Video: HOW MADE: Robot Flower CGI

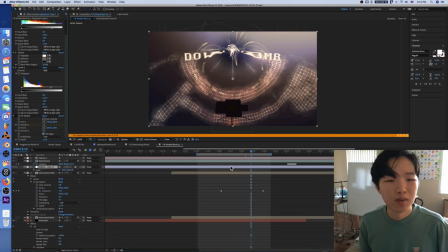[22:46]
So that's like a secondary effect I have on top But that downloading bomb effect with the ring around
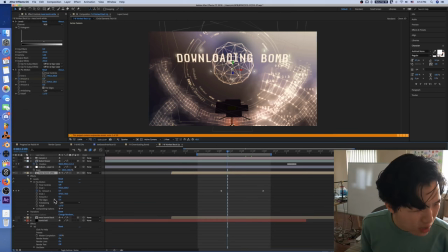[22:52]
it too is also Having its own effect applied to it if I can find that
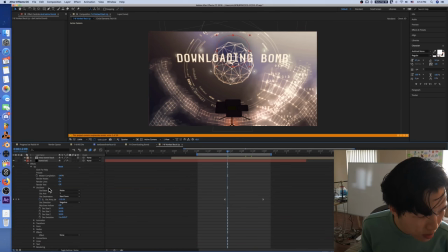[22:59]
Dark behind bomb There's the bomb oh Yeah,
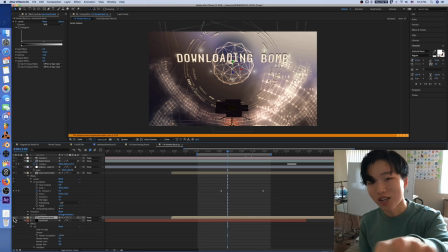[23:05]
I forgot that I think this is a little goof is that I forgot to put the second layer behind that So in the final version you see that even though that's a mistake
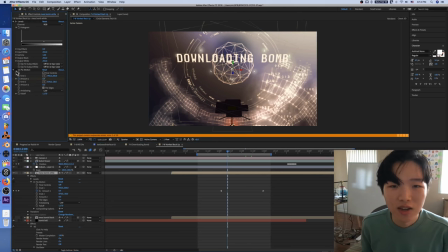[23:13]
mess bomb white mess short for message and you can see this thing is being distorted with a little position here we can change we can hey let's let's go into the d oh and there we go
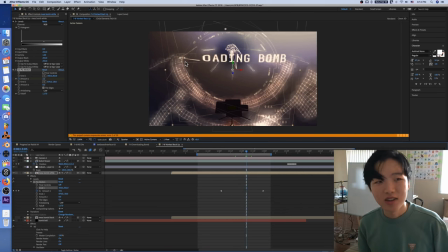[23:26]
it's all going into there and yeah it's just crazy how many different things are just built
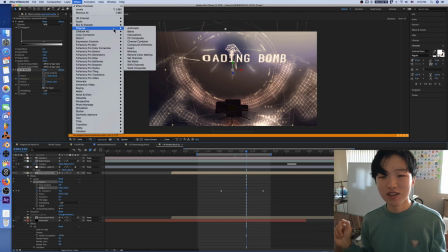[23:32]
into after effects like just being able to play with these is really something that i love to do unfortunately i can't because my trial's over.
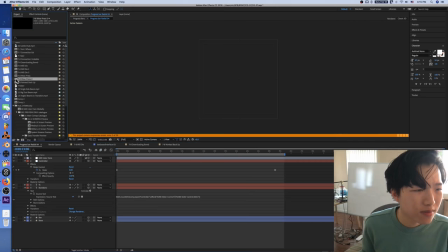[23:43]
What else is there? Wow press 2. Yeah.
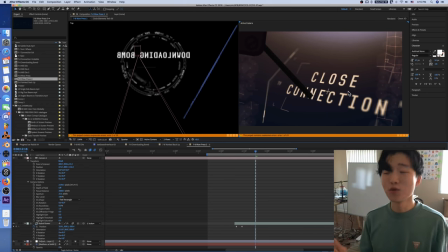[23:49]
All right. It took me a while to find one of the pre-made assets for the button because I was like, I want to find something that looks like a button, but apparently in space there are no buttons. So I used like this sort of HUD looking reticle thing,
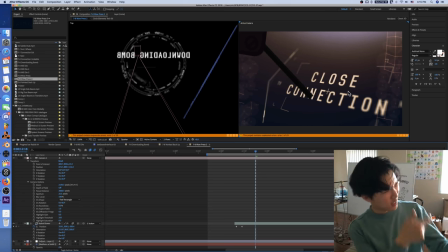[24:06]
you know, something that's that's just like made for like looking down a site or like locked onto this and hey it looks like a button so I made it into a button closed connection yeah and I kind of got lucky that these
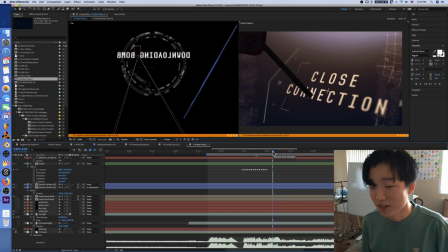[24:22]
four triangles light up right as the sound effect goes on because that totally was not intentional but it matches up and that
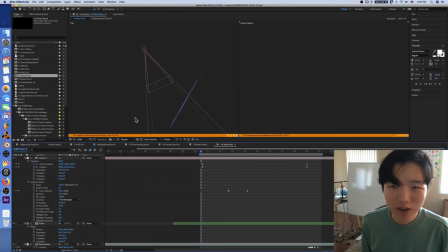[24:30]
was just a happy accident all right moving on trying to find other things oh yeah the depth of field effect.
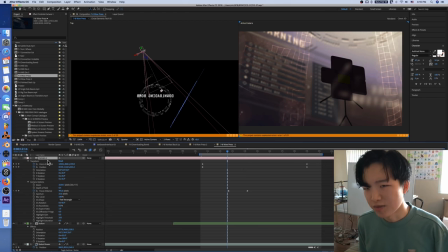[24:38]
That's something that Yanobox Notes does not have built in. Hey, the background's not blurred. Oh, that's a little goof there. The front is blurred. The back is blurred. The very back is not blurred. So that's another little goof for you to add to the wiki article. You know, that's what you're into. Okay.
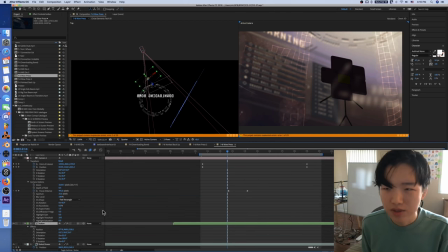[24:58]
And I think one of these might be blur just with a blur effect that I applied myself yeah is it here
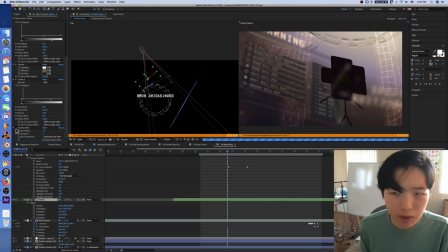[25:07]
fast box blur yeah I wanted the front to be a little more blurry than it already was yeah there we go so that's how it looks with the built-in after effects
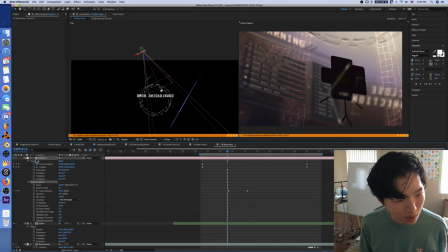[25:15]
camera depth of field effect there double click on the camera you get a cool little diagram and depth of field is
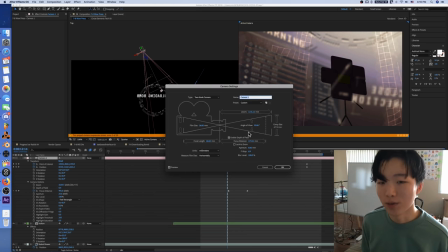[25:23]
a checkbox there we go enable depth of field if I could zoom into this I totally would I'm sorry that everything's so tiny because I've got a big screen oh but no
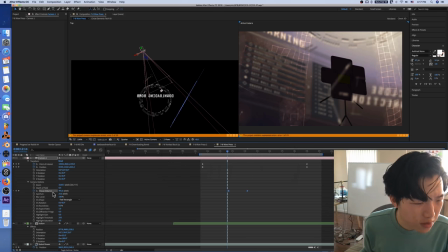[25:32]
that's how it is focus distance that gets animated so we get a
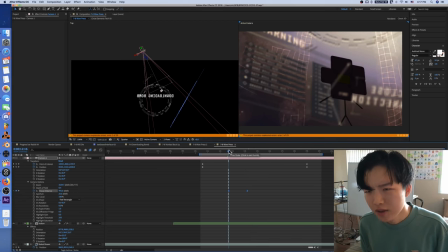[25:38]
little movement going on there it starts out focused on robot flower and then moves to the back that's that
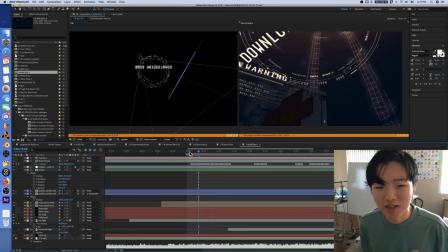[25:45]
we'll die number three so this is probably the messiest looking camera movement we have here aside from the very first scene
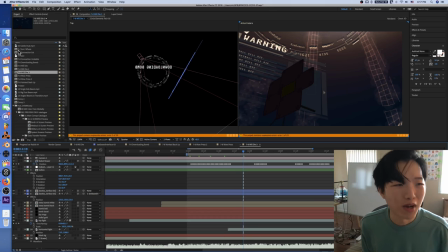[25:54]
one thing i really wanted to avoid was the sort of
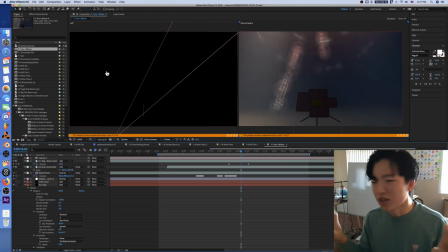[25:57]
sort of i don't know like amateur person using a graph to animate a camera look you know you
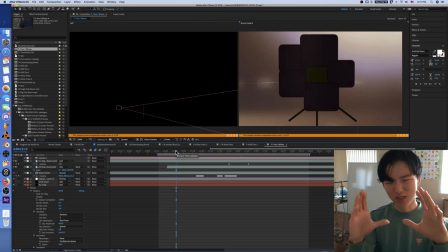[26:06]
can see it from a mile away it's something that's like the camera's kind of awkwardly kind of smoothly moving sometimes and sharply moving at
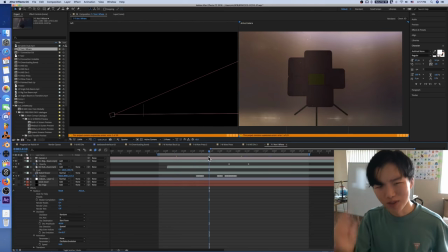[26:14]
other times and it really looks like you sort of animated it by placing keyframes and it took me a while to kind of
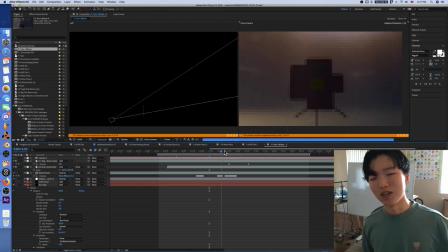[26:20]
remove that as much as i could from this scene but this scene was really dripping in it earlier all
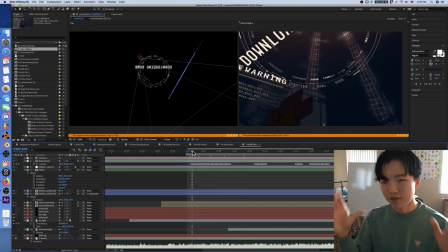[26:28]
right and this one i think it was really hard to kind of find a good starting point and a good ending point because
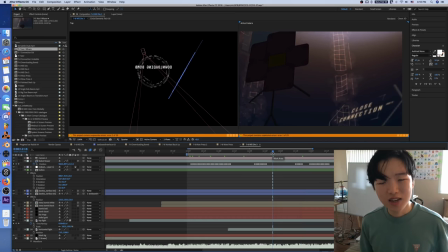[26:36]
i think actually like moved around robot flower in the button and the background thing a lot so it's not even like i cheated and i didn't even get a good